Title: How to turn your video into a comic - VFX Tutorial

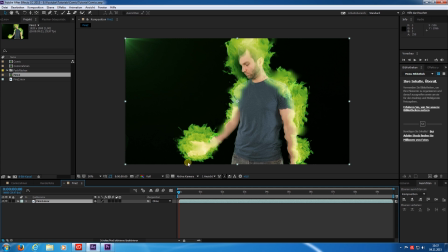(4:21)
This is what we are working with.
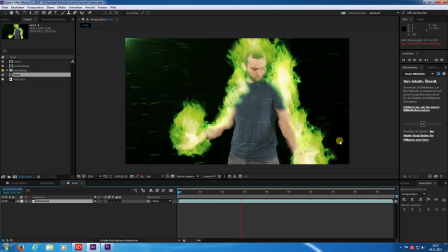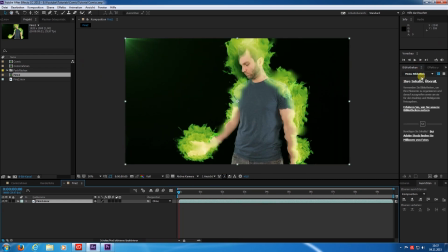We start with a curves effect.
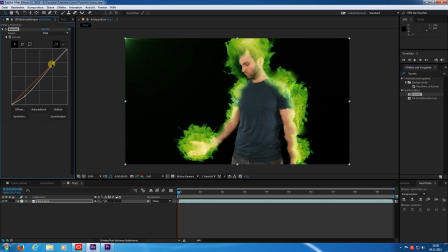(4:39)
I suppress the shadows and pop up the highlights to add a lot more contrast to the image.
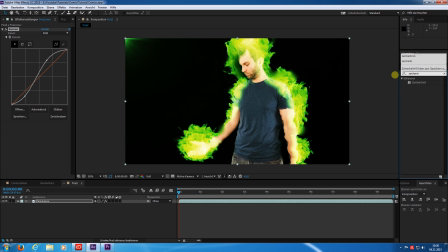(4:55)
Now I add the cartoon effect. In German it's called Zeichentrick. And right at the start you can see what it does. Pixels get combined to new solids and together it gets a more stylized look.
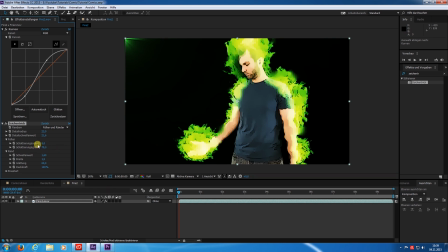(5:13)
If I increase the shading steps, the image keeps a lot of the initial areas. But I want to enhance the stylized look. I like 4 for the shading steps. And I decrease the smoothness of the steps.
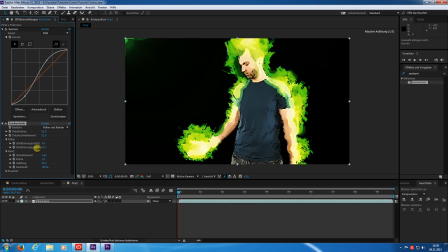Now it's starting to look more like a comic drawing. Let's try to find a good spot for this image.
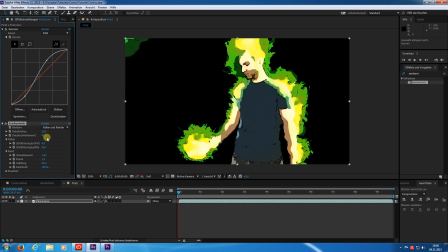An adjustment on the curve might help on the cartoon effect.
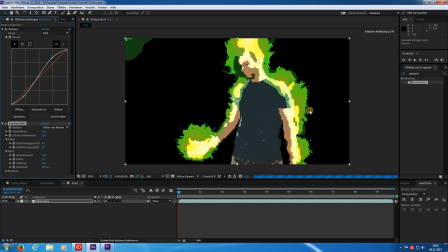What do we have so far?
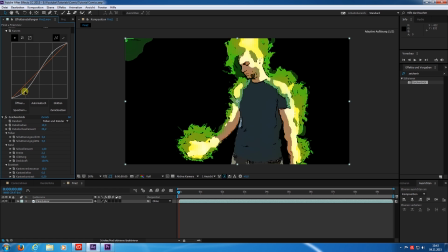(6:19)
At this point, every step further is a question of taste. My next step was the effect Pinselstriche. That should be brush strokes in English.
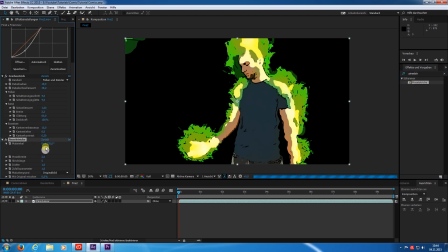It gives the image the impression as if it was painted with single strokes.
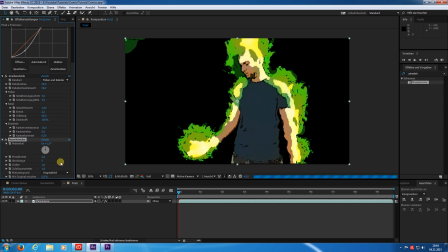(6:51)
I decrease the brush size to make it a bit more subtle. To give it a bit more animation, I add an expression on the direction. I type in time multiply by 120.
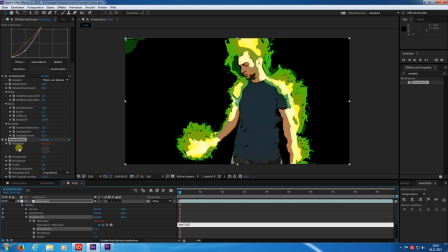(7:12)
This will change the direction of the strokes over time.
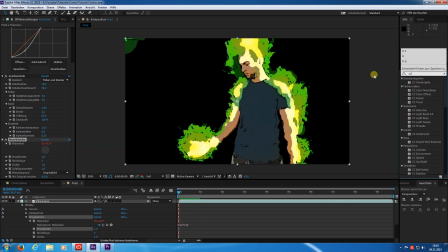(7:23)
Now I add CC glass. I choose a small height and decrease the disturbance.
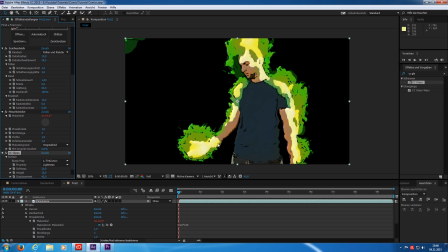(7:42)
In my opinion, this improves the comic look I'm going for. Next, I add the fast blur to smoothen out the rough edges of the strokes.
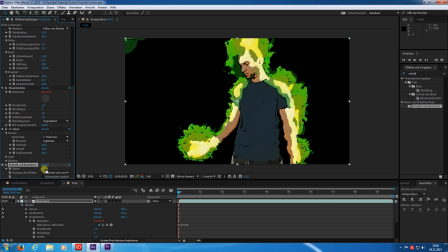(8:05)
Not so much, just a little bit.
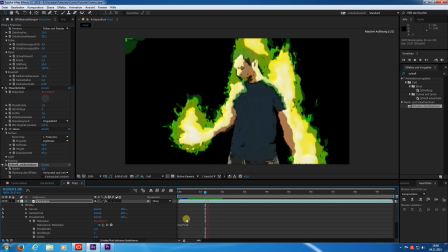(8:14)
That's not bad, but the movement itself is still too smooth. This is because of the frames per second.
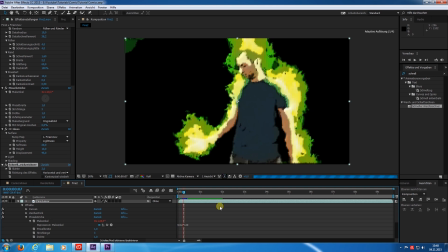(8:22)
A cartoon does only have roughly about 12 instead of 30 like in this situation.